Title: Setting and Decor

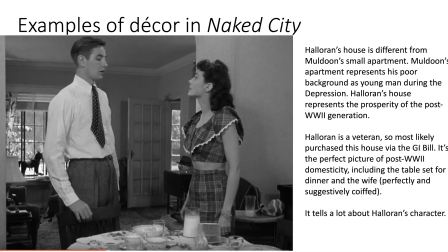The table is set, all right, with the dinner, all of the plates. The house is meticulously cleaned and designed. You know, you have the picture of the small hobby horse in the window for the kid. Not only is his wife perfectly coiffed,
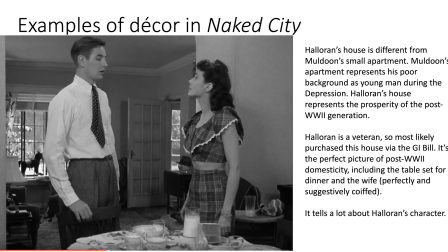the house itself is perfectly coiffed with a perfect image of post-World War II family life. And this tells us a lot about the differences between Halloran's character and Muldoon's character.
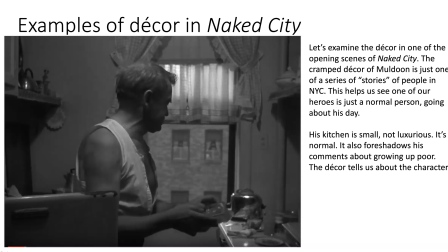Just the decor of their interior spaces leads us to an understanding of their
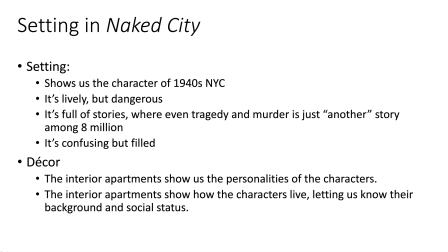interiority, their interior ideas as characters. So, if we compare, setting of The Naked City shows us the character of the uncaring New York City of the 40s, late 40s.
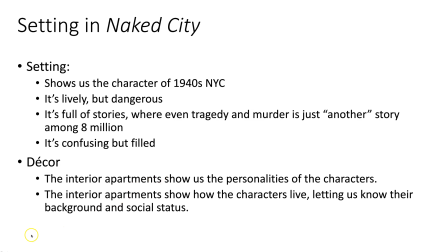It's lively, full of energy, full of community, full of interesting characters and people, but it is dangerous. It's full of stories, where even tragedy and murder is just another story among 8 million people.
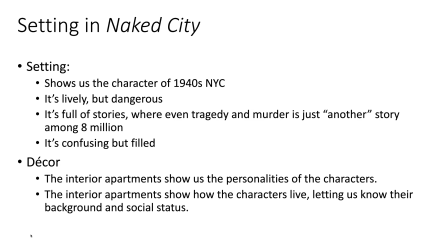It's confusing, but filled with life. The decor. The interior apartments show us about the personality of their characters. We could even look at the way Gene Dexter's apartment was a decor.
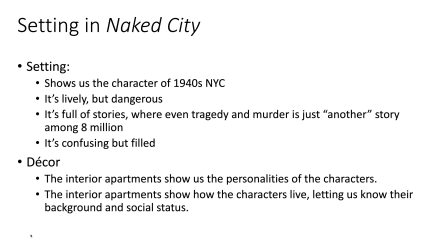We could look at the office of Stoneman. These interior apartments show us the interiority of the characters. So they show us how they live, letting us know their background and social status, and letting us know their own interior minds.
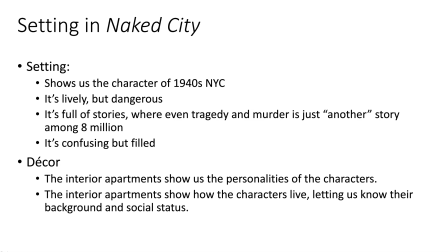The interior apartments show us the inside of the characters. So this is just a quick video letting us understand the difference between setting and decor.